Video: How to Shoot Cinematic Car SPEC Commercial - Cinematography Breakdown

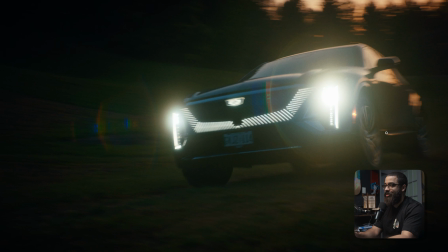(4:09)
This is the next shot here, and this is important shooting any scene, and it's something known as coverage. We shot a wide. There's also a medium in between here where I was hiding behind a tree to get a different angle, and then this I would consider my close-up or tight. And in this shot, I'm specifically walking in and turning my body with the car to get some dynamic in this.
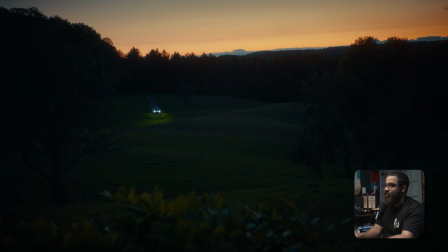(4:28)
The last previous shot here was handheld, and then we go into this one, it's handheld as well with some movement.
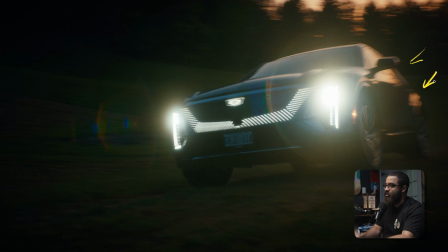(4:34)
So here we can see that we're even more backlit by what's going on in the sky, and that's directly reflected on the car. So this is going to give you a nice kiss of light on the back of the car, and it's going to highlight everything that's going on back here and just really get the the high points of the car and make it look good.
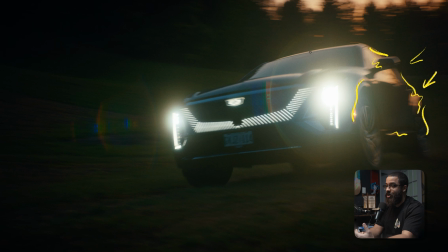(4:51)
It goes the same in terms of your subject. You always just want to backlight it. So this just gives me that nice highlight on the high parts of the car, which just looks great. With me being level with the car, I wanted to play up on what are the features of the car.
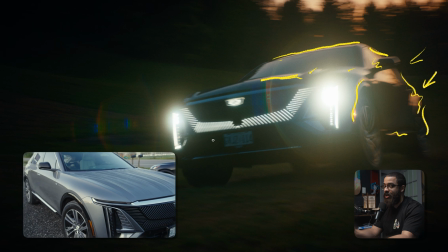(5:07)
This has a nice grille, has nice headlights. I haven't really seen like headlights this before, even the turning on sequence.
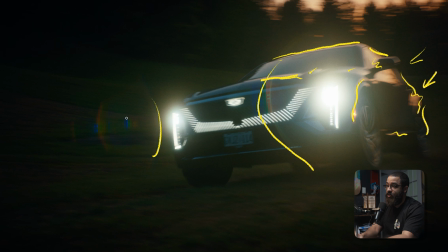(5:13)
So I wanted to highlight that even more with the flaring that we have here. And we were dealing with some nice lenses, so they flared very nicely. So it's just me accentuating the details that are already in this car. And this is the car moving through the frame. And you can see that we have a lot of motion blur in the back, but the car is very in focus.
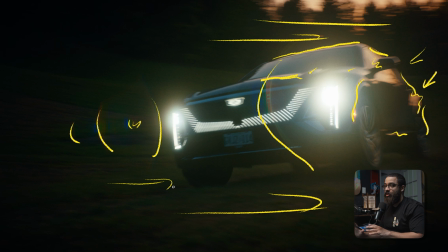(5:32)
And this is just due to the nature of me matching the movement with the car specifically. So in this scene here, just naturally lit, just backlighting and planning your scene to get all the shots that you want to in terms of your wide, your medium, and your close-up.
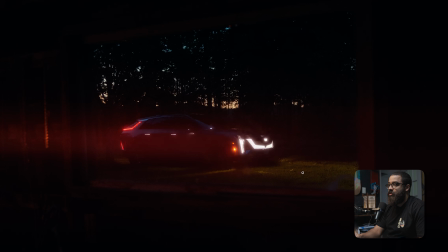(5:45)
And then just adding some dynamic into that as well. This shot here is a sequence of our main talent walking from the right side of the frame to the left side of frame. So he's crossing the frame, which adds an element in the foreground, and then he is chopping wood.
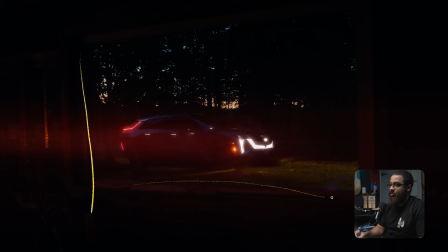(6:00)
So this is your classic frame inside of a frame. We're shooting through this nice window here, and we saw this in our location scout. The director, actually Jason, saw this and said this might be a really good shot in terms of having a frame into the frame and making something different. This is entirely shot outside, but this was in a barn.
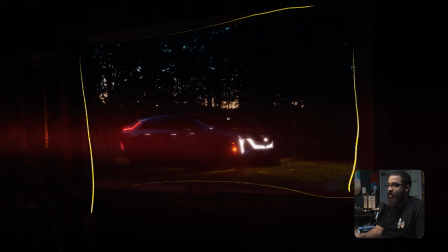(6:18)
So what we have going on here is just the car lights on and the frame inside of a frame, and then we're shooting at a separate sunset. So this was on day 2. So that gives us this nice highlight in the back. And so we don't necessarily have a backlight going on here because the sun is way too far down.
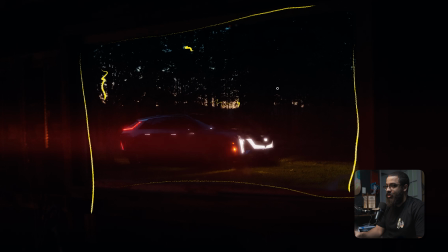(6:33)
So that is just the highlights that we see in the background, which gives us a little bit more to look at in terms of not seeing total blackness and darkness in this trees. We found that the frame that we're looking at, we wanted to distinguish that it was kind of rustic and wanted to bring up the detail on that.
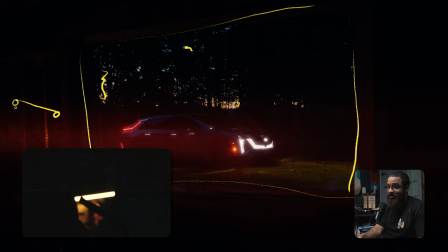(6:49)
I had my second AC just hold a tube. This was a very light crew and we had multiple people doing multiple roles, and we set that to 3200 Kelvin. So just a very warm color. And then that was just splashing some detail back into here. And then the streak that you see here, it's kind of like an anamorphic lens flare.
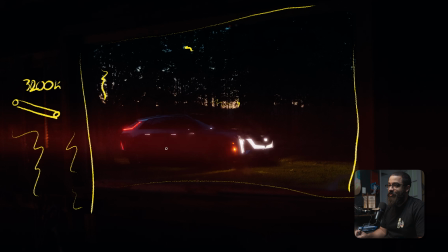(7:07)
The window that we were dealing with, we didn't have like a time to clean it properly. Like we wiped it down and everything like that, but there were physical scratches and everything on the wall, and it was taking a lot away from the actual car and what we're trying to look at. So what we had the colorist do, this was actually his idea, is that he just put a flare in here,
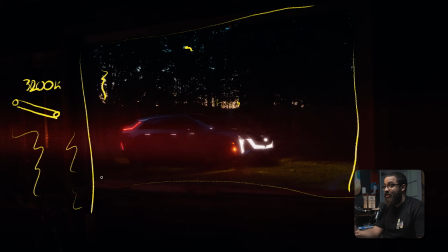(7:24)
and it works really well in terms of selling the fact that we're getting this flare from the vehicle, and it just shows off, oh, this vehicle is cool, it's modern, it's giving off this flare. We thought it was very good as well, but it's nice to see other people's creative opinions to add to our vision as well.
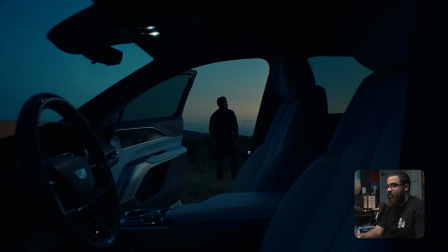(7:40)
This is one of the last shots in the sequence. This is the second last shot in the piece. This move I've seen a lot done by other director of photography, other directors, not necessarily this shot, but a lot of people go through the car framing up their subject in the background.
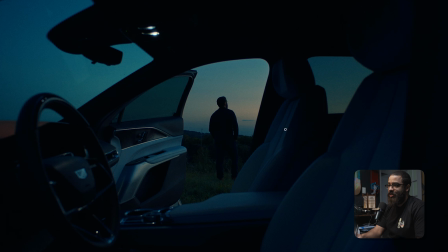(7:54)
And this is done many times, even through the back windows and any other windows like that. It's just giving you that frame in the frame opportunity easily.
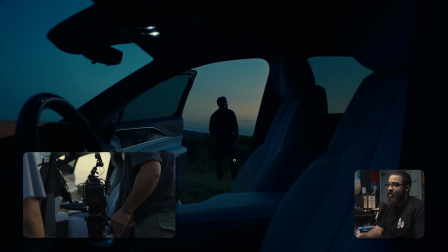(8:02)
And then we did this on a dolly to give it more dynamic to show off the car. And what we have here in the background is actually the sun setting.
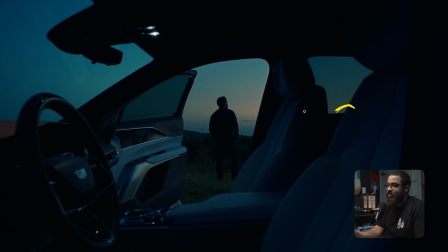(8:09)
So this is going to directly backlight and give me the detail that I'm looking for in terms of showing off everything. And then I am framing up my subject in the frame of the frame.
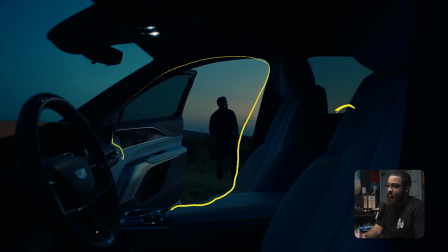(8:18)
A big question is like, why wouldn't you put this on the thirds? Why would you keep this center frame? This is center frame. And we're getting intentional at this point in terms of the piece. We're at the end. So this is where we want the viewer to be in your face in terms of what we're looking at.
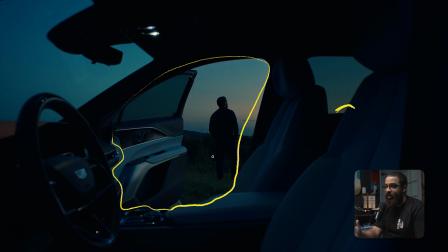(8:34)
And this is what you do with center framing in terms of like the director or director of photography at this point wants you looking at the center, and that's exactly what we do in this. So that's why we framed them up in the center, and then the backlight from the sunset is just highlighting the high parts, the nice portion and reflective parts of this car, giving some detail on the steering wheel,
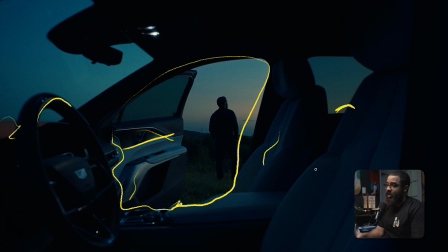(8:53)
the dashboard there, and then just softly lighting the interior of the car, which just plays up on itself. There wasn't much we had to do here. Nice looking cars look great with natural lighting. You just want to show it off and highlight it in its best tone.
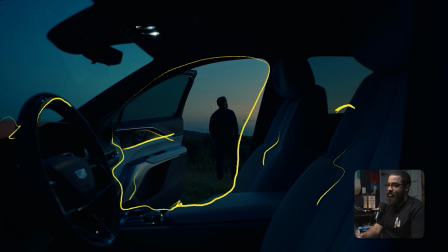(9:09)
So we just did a dolly through here, and then we also had these car lights on, and then we just had him turn on the accessories from opening the door. That just gives us a nice highlight and something to look up in the ceiling because it's super dark up here. And this is the last shot in the edit.
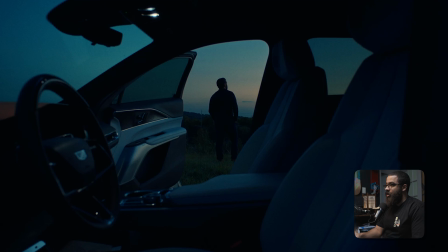(9:23)
This is a 2-shot that we did from dollying in here, and then to highlight that he's done looking out and he comes back.
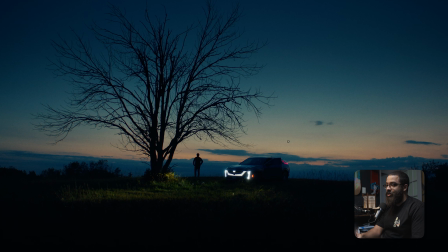(9:29)
So again, like the first shot that we talked about, this is just time of day and getting to the location at the right time and shooting a bunch of options. We shot this as the sun was setting, so the sun was like right here, and then it went down behind the clouds, and then we shot it later here, which we liked a lot more to give off and highlight the car better.
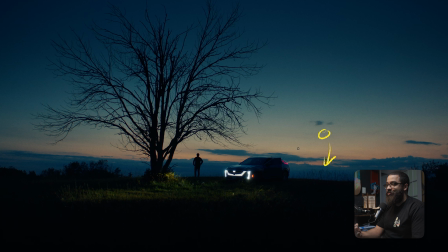(9:47)
So that's just a big thing that we did. We love to get options and different types of coverage in terms of even getting the same shot at a different time of day, because you never know where it might sit in the edit. We're pretty intentional where we wanted this to sit at in the edit, which was at the end. So we wanted it to be dark and we wanted it to be very moody and blue.
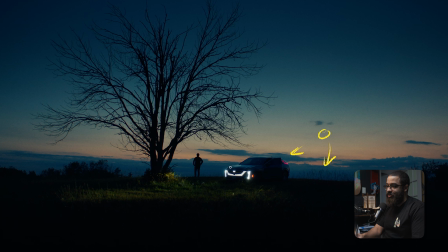(10:05)
So again, this is just backlighting the car, and then you can see that with the accents on the roof of the car, the hood, and everything, just popping the car out more, acting basically like a big backlight, which is fantastic. And then we position the car so the headlights we're painting on the base of the tree,
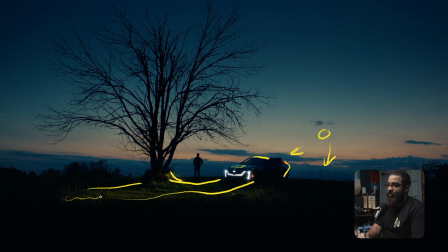(10:20)
and then over here to give us some more detail on the grass, just to give us a checkerboard of color. When we're looking at the grass, we could add the lights off, but again, we're highlighting what are the key features of this car, and that's the grille, the logo, the emblem, everything there.
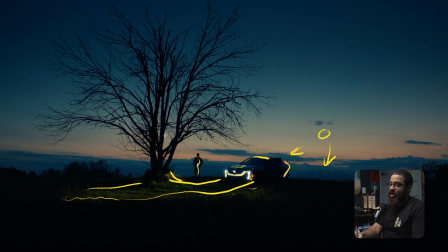(10:35)
And then here we have two silhouettes that we're looking at. We have our main talent, and we have this giant dead tree.
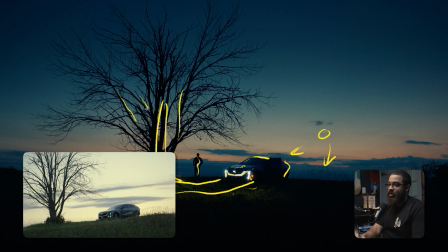(10:41)
And this was a lookout point in the property that we're shooting the location,
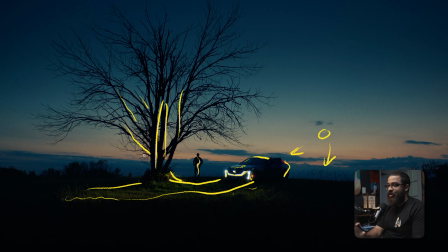(10:46)
and we knew that this was the best it could get in terms of being level with the sunset, as well as a nice hero shot where we could have the resemblance of nature with the car. It would be great if this tree was alive, but it kind of played up even better, even in terms of metaphorically, if you want to look at that.
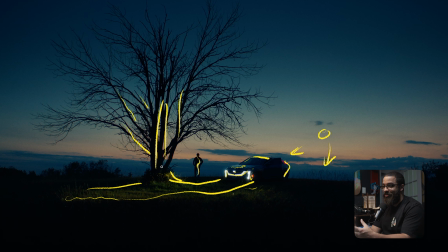(11:04)
But if we look at the basics of cinematography and building interest in your image in terms of light and dark parts, these are all the decisions that we made in terms of shooting at this time of day to get that nice gradient in the sky, and then to highlight the vehicle in its best parts by adding different levels of contrast to it,
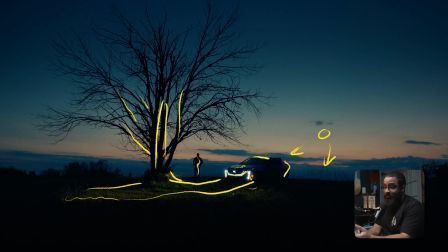(11:20)
and then the lights playing on a light part of the image that paints the rest of the ground, so we have even more interest there. There are just so many little things that you have to think about that you do naturally in terms of how you want to position the car in terms of its parked. I just wanted a beam of light going across the grass to add more interest,
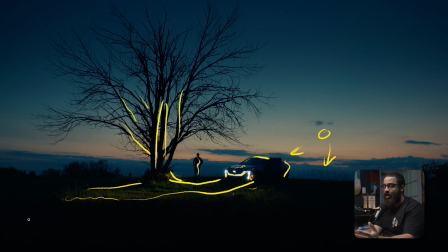(11:36)
because it was feeling a little flat if we just faced the car the other way, or even had the car in a slightly off position. And that's even positioning the car at a slight 45, so we can see the more detail wrapping around the car with all the light coming from the sunset.
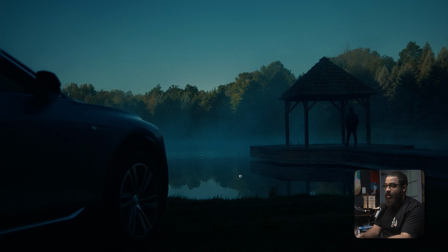(11:50)
This is another shot that we're going to be looking at, and this is more of a composition one, because the sun is actually angled over here behind the car. So if the sun was here, it would give us a backlight, but this is pure composing and then shooting at the right time of day.
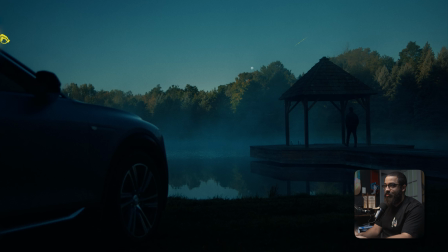(12:06)
If this was midday or anything like that, the sky would be completely gone and wouldn't be providing that gradient that we're always looking for. So this is pure composing. If we look at the thirds, we are positioning two things of interest in the thirds. We have our main talent as well as the car.